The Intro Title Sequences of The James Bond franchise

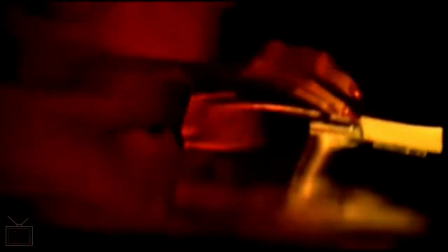And here we go, yeah, very much the phallic treatment of the weapon here.
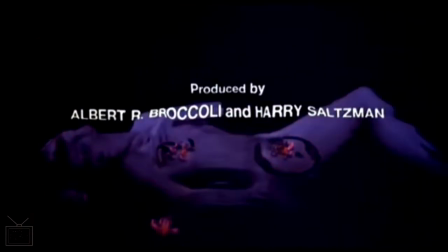And instead of having the models completely in silhouette,
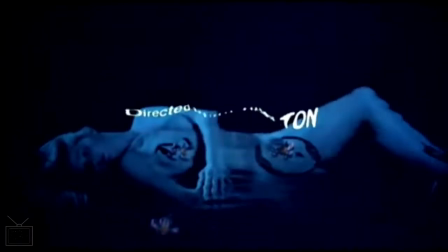Bender starts to experiment with having some coy placements of other elements to hide over,
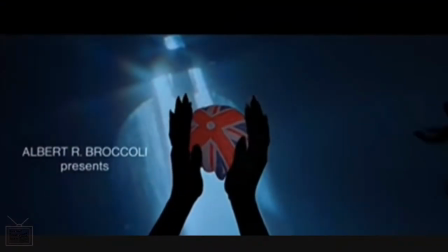the naughty bits. Then we have the spy who loved me.
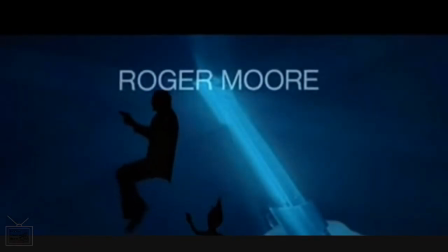And this is one of the strange ones that kind of almost sucks the energy out of the start of the film.
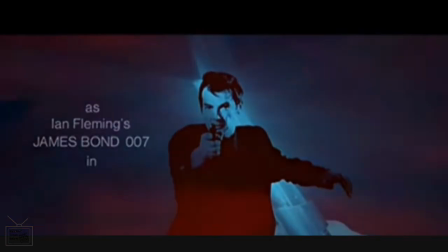It's partly because of the kind of slow ballad, theme song that we have here.
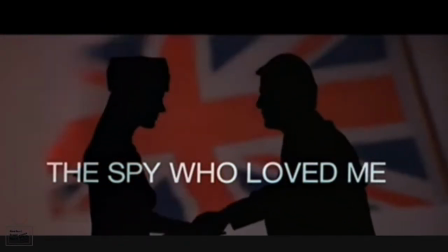But it's also sort of, combined with the visuals, everything is moving pretty slowly.
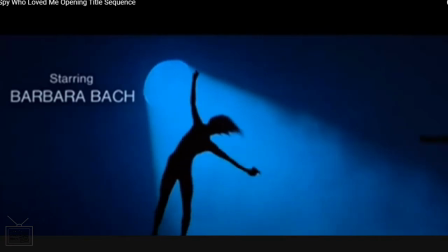It's all
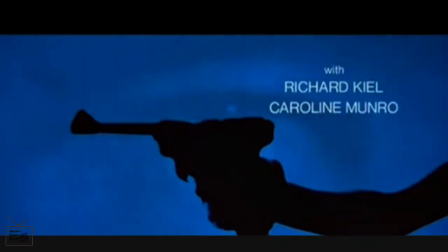the visual elements are quite, sounds strange, quite sedate.
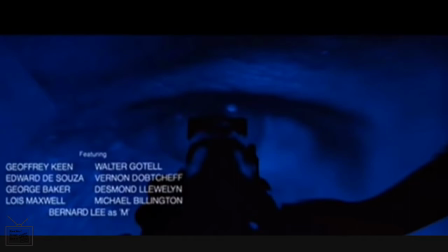Everything is sort of slow moving.
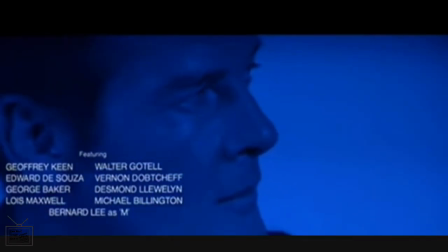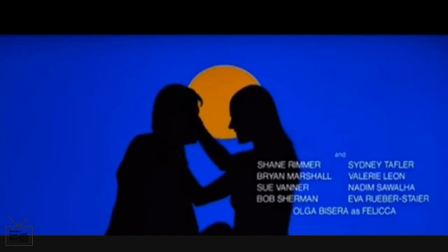But yeah, apart from that, we've got, again, good use of kind of strong basic colours that help sort of
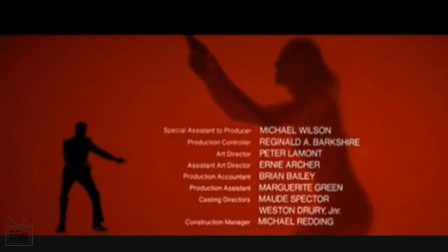really strike a sort of contrast with the silhouetted figures.
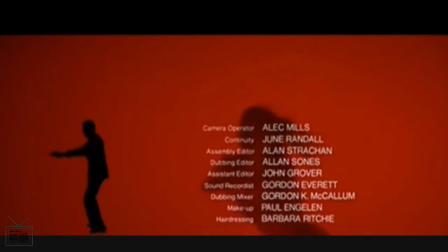It's one where we get quite a lot of Bond himself in these silhouettes, which is not something that we commonly see.
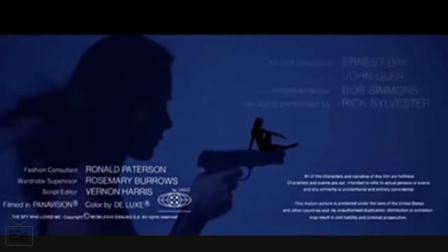So it's a bit different for that. But yeah, overall, yeah, this one, it kind of not great.
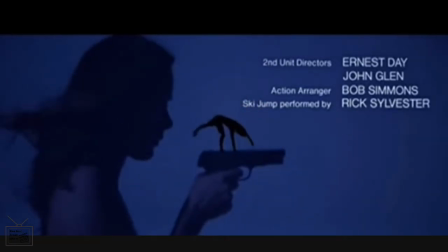I don't think this particular title sequence.